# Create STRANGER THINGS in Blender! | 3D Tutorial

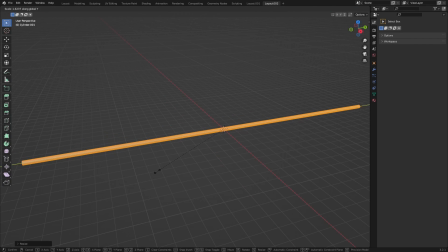4:07 To create the roots, I stretched a cylinder and added plenty of loop cuts. I then moved the ends into a point.
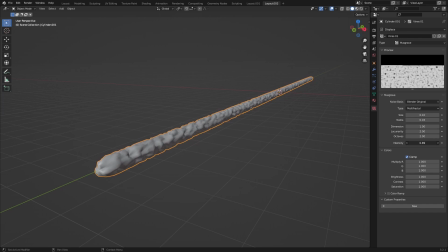4:12 Using a displace modifier with a Musgrave texture, I was able to create a more organic shape. I laid a second one on top of this, then apply the modifiers to create the mesh.
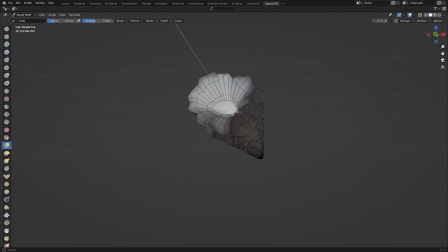4:20 Anywhere the mesh overlaps that may be quite visible, you can sculpt into the exact shape you want.
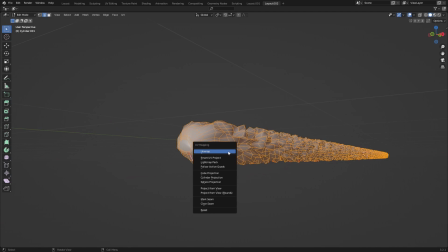4:25 I then marked a seam along the underside and UV unwrapped it. To texture the vines, it was combining two textures.
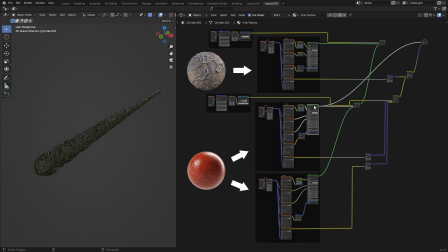4:30 One was an organic slimy looking material that I duplicated with slightly different hue, saturation and values, and mixed together using a Musgrave texture. I then mixed in the second texture, which was a ground texture with lots of roots, again mixed in with the Musgrave texture.
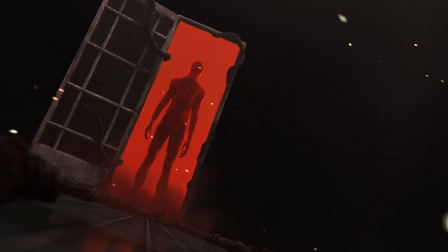4:43 I also combined the displacement maps with mix RGB nodes. Experiment with the strength of the displacements, as the roots in this material worked really well to add a natural feel to the vines.
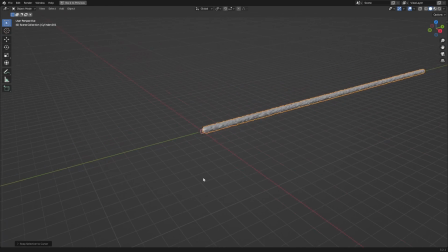4:52 Then to animate these, I put the origin at one end and made sure it was at the world center. Then add a Bezier curve, and keep keeping its origin in the same place.
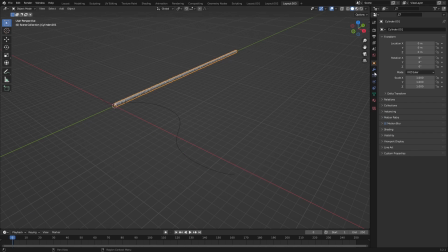4:59 In edit mode, create a path for the root to follow, then add a curve modifier to the root object, selecting the curve and finding the right deform axis. Then, by moving the root along its length in world space, it moves along the curve. So, add location keyframes to the root at the start and end points, and it's done.
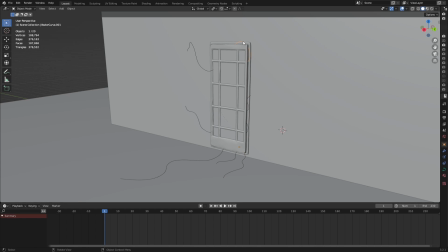5:14 Just duplicate this object and curve and repeat this process, scaling the object to different sizes and offsetting the animations,
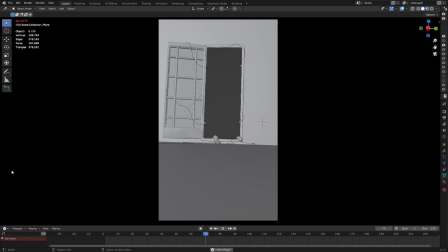5:21 and setting the path to go along the floor, up the walls, or wrapping around things. Just remember to keep all of the origins in the same place.
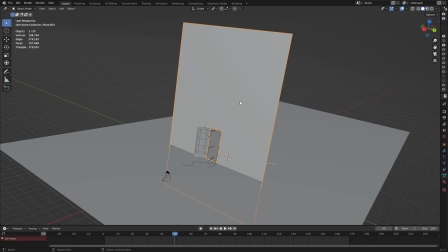5:27 The holdout plane for this scene also hides the vine behind the door, maintaining the portal effect.
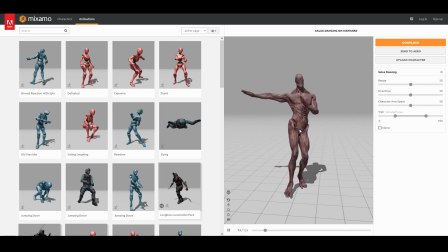5:32 Now, the way I created the Vecna-inspired character was I found this model on Mixamo that was vaguely similar and had a good texture.
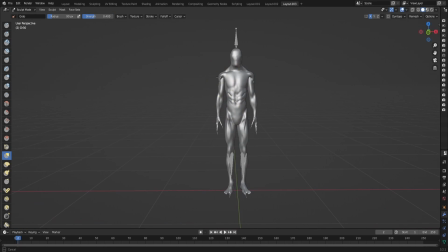5:38 Then I simply sculpted it into a more Vecna-like shape, then adjusted the bones to fit that new shape.
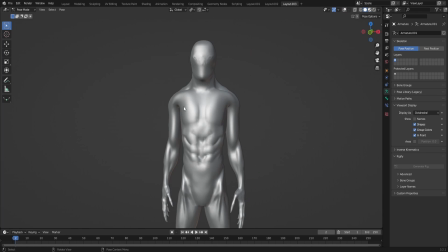5:44 Adjusting the hands wasn't even sculpting, I just scaled the bones. The character would mostly be in silhouette, so not much detail was needed, and the texture itself does most of the job.
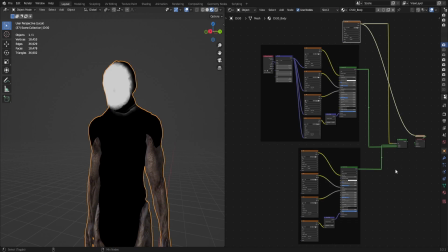5:53 The eyes were quite prominent still, so I just texture painted a mask and shifted a duplicated texture to create a blank face. I wasn't too concerned about 100% Vecna accuracy. It kind of ended up as a Vecna-Demogorgon hybrid, but as long as it looked creepy, that was good enough.
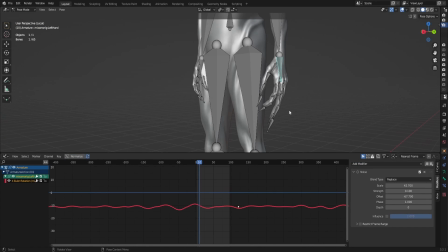6:08 Then to add a bit of life, I added a noise to the bone rotations, copying from one to another and adjusting the offset and strength to create some varying movement.
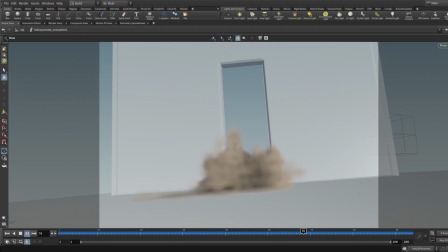6:16 Now I'm really sorry to say, but the smoke sim at the bottom I actually made in Houdini, as I learnt Houdini instead for smoke sims.
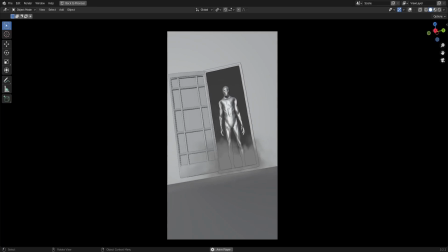6:22 I imported it as an open VDB and added a volume shader to make it dense and red.
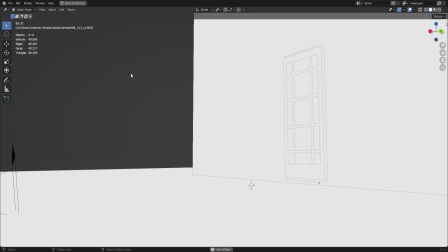6:27 This is, however, a subtle effect that isn't necessarily needed for the shot to work. If you're new to volumetrics, I highly recommend researching OpenVDBs.
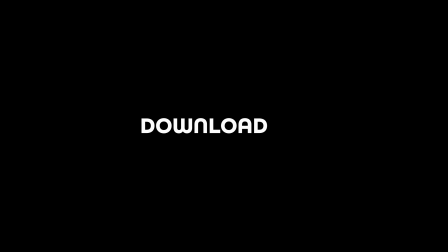6:35 Even though I made this one in Houdini, you can download or buy amazing smoke, fire, explosions, clouds, anything volume-based that others have made, and bring it into your project as an OpenVDB.
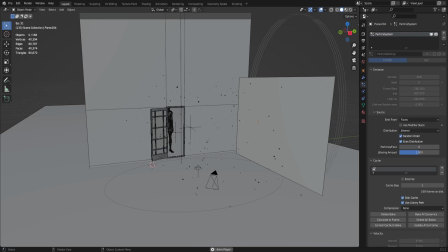6:46 Or you can use the smoke simulation inside of Blender. I sent glowing particles across the scene using a particle sim on a plane, placed to the side of the shot.
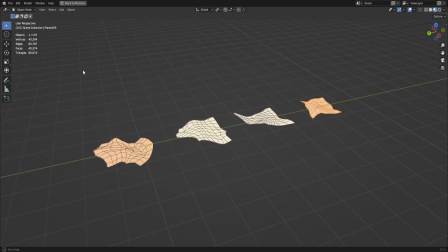6:54 I created a collection of randomly shaped subdivided planes with a slightly different emission color on each.
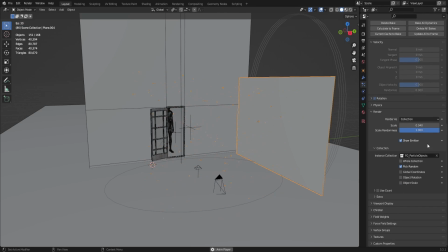6:59 These were put into a collection, and you can select that collection and pick random. I made sure to add rotation and use any randomness settings there were. I then used wind forces to send them in the right direction and to keep them off of the floor, and added turbulence forces to randomize the movement.
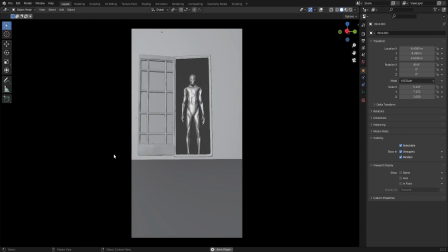7:14 This is just a lot of trial and error, changing the forces and particle settings to find what works for your scene.
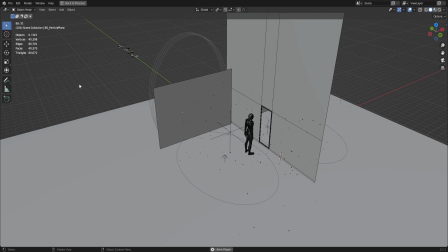7:19 I duplicated the setup with slightly more particle speed for the background. This is a quick method to add more complexity and atmosphere to your scene, especially once motion blur and depth of field are added.
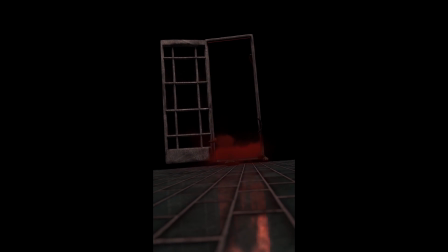7:29 I then rendered out multiple passes of the scene. First was the door, roots, floor, and the smoke. Second was just the floor behind the door to layer underneath. Then I rendered the scene inside the door, using the wall holdout to isolate just this area, where it then fit in behind the door.
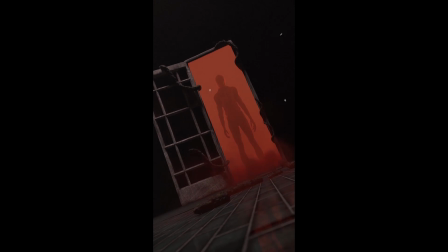7:44 Then finally, I added the foreground particles and the atmosphere on top, adding some slight color adjustments, and with some essential sound design, we have our final scene.
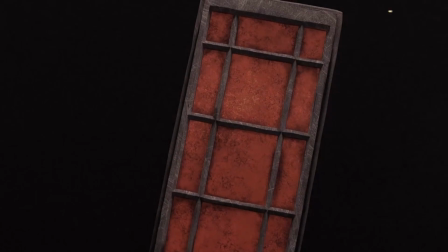7:59 We recently hit over 1,000 subscribers, so I'd like to thank you so much for all of the support you've given the channel. Hit subscribe if you haven't already, and I will see you next time.